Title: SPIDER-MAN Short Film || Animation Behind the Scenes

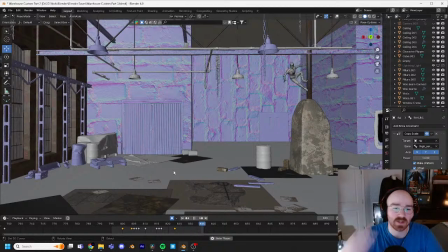(10:53)
see, like he is. I'm trying to kind of make that balance. I think I can still make him go a little higher, though. Let's see. I'm trying to kind of make that balance. I think I can still make him go a little higher, though.
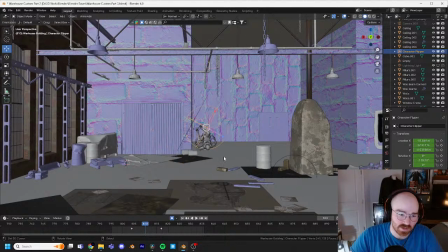(11:10)
Let's see. See, like, if I didn't add that one keyframe, he's just going from here to there. He's not having an arc at all. See, like, if I didn't add that one keyframe, he's just going from here to there. He's not having an arc at all.
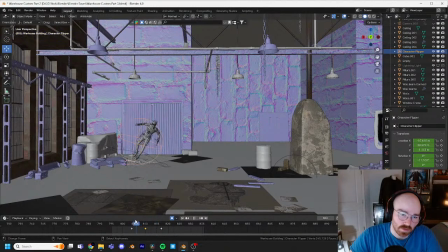Also, something I learned really quick about doing this, because again, this is not this is maybe my third time doing a character animation,
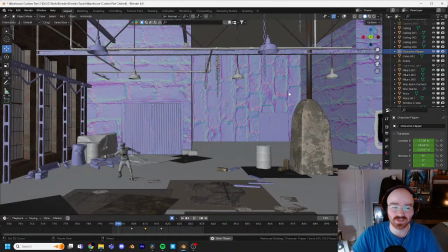(11:46)
is that it's the littlest things about doing this that fixes or breaks it. Like tweaking this little point going from there to there,
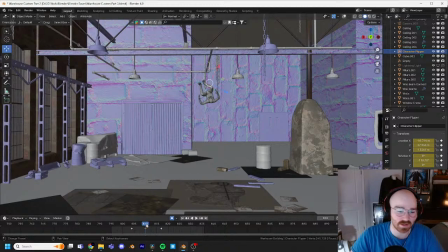(11:59)
like it makes a huge difference in the speed and the weight of a character and the way they move. Or it's the like it makes a huge difference in the speed and the weight, the animation itself and the way it looks.
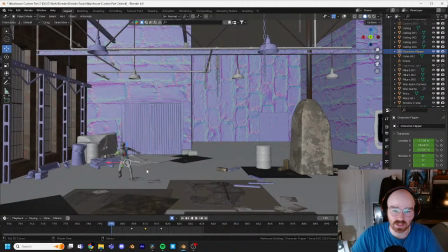(12:16)
You know, Pixar animation versus a live, live action realistic animation is different. You know, whereas Spider-Man, I think, kind of blurs that line a little bit because it's realistic. I'm not making a animated short film. Animated.
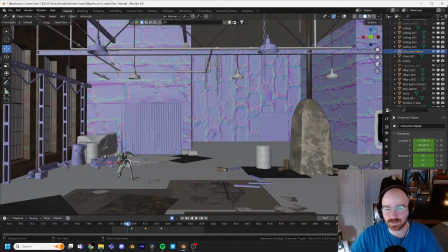(12:35)
I'm trying to make it realistic, but Spider-Man is Spider-Man. You know, he's like a gymnast on steroids. So it kind of blurs that line a little bit of what looks real, but also kind of caters to his,
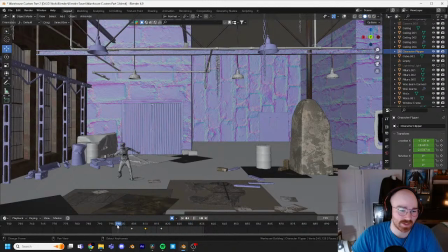(12:50)
acrobatic ability. Kind of blurs that line a little bit of. This is probably just going to be most of the stream. It's just me sitting here looking at stuff, caters to his, acrobatic figuring out what looks wrong.
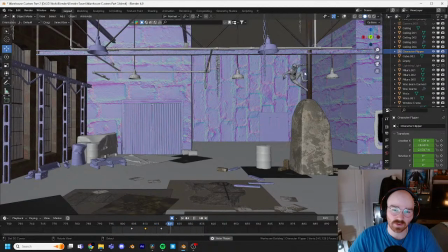(13:05)
And again, like this is where it ends, so I still got to move stuff over here. And by the way, I haven't even really planned out much after he gets to this point.
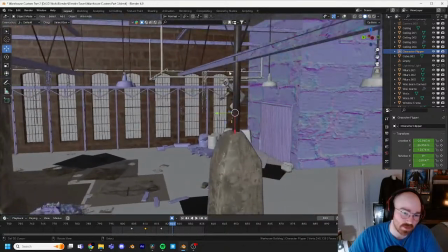(13:16)
Maybe. And again, like this is where maybe he'll jump to this right here, and he'll like do like a.
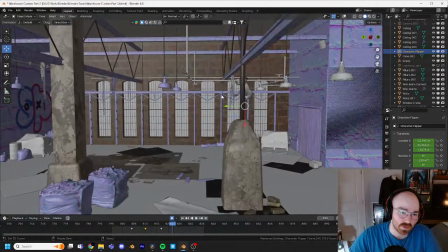(13:21)
I haven't even really planned out much after he gets to this point. I don't know.
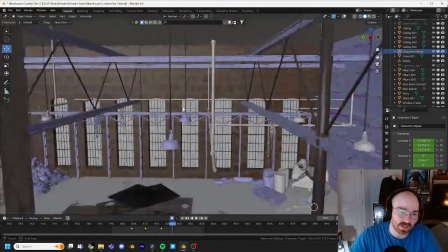(13:26)
Maybe if I do that, I might need to adjust it so it's a little bit further out. I don't know. I got a lot of different items in here, so he could really hit a lot of this.
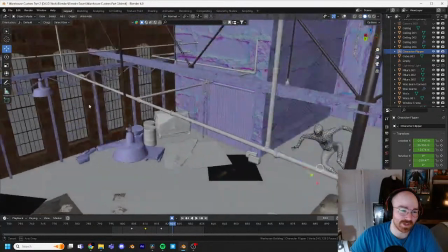(13:36)
Like he could do a flip, but he'll hit that light. Adjust it so it's a little bit further.
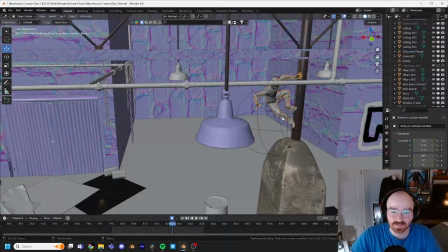(13:41)
I got a lot of different items in here, so he could really hit. I'm glad I got this part though.
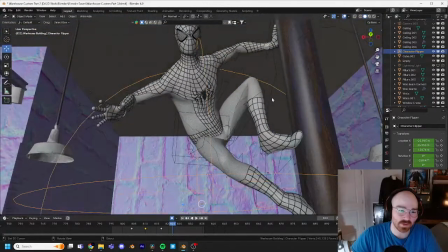(13:46)
I kind of started this whole thing not knowing how I was going to do this whole flip,
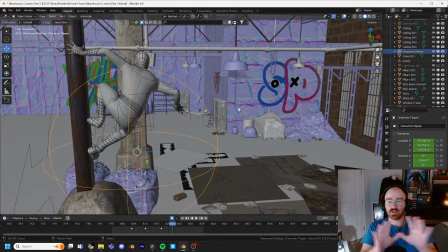(13:52)
because it's a little different than doing just the basic movements. I got this part though. I kind of started this whole thing not knowing how I was going to do this whole flip. Oh shoot! Is there an echo? Because it's a little different than doing just basic movements.
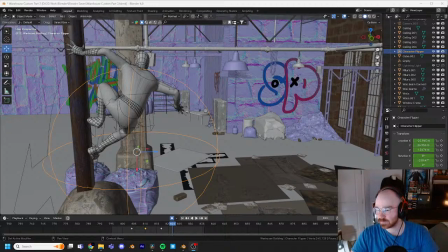(14:08)
Gotcha. Hold on one sec. Oh shoot! Is there an echo? Gotcha. Hold on one sec. Oh. Shoot.
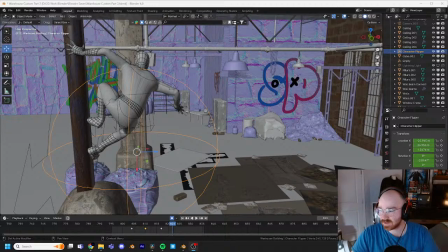(14:25)
This is my first stream, so I have no idea. Hold on, wait a minute.
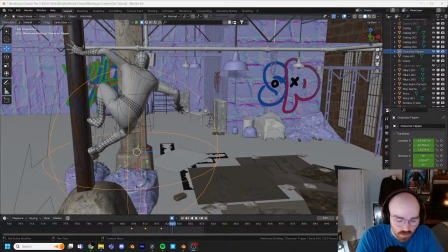(14:45)
Cool.
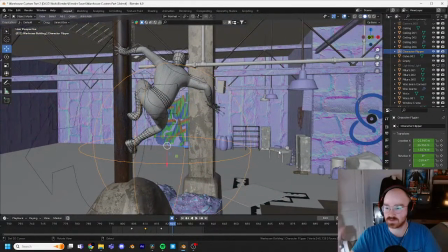(14:50)
Alright, I have to mute myself. I don't know if it's, I don't know if there's something wrong, so please let me know. Thank you, CJ, for letting me know if there's a repeat or if there's a weird echo going on. This is my first stream. I have no idea what I'm doing.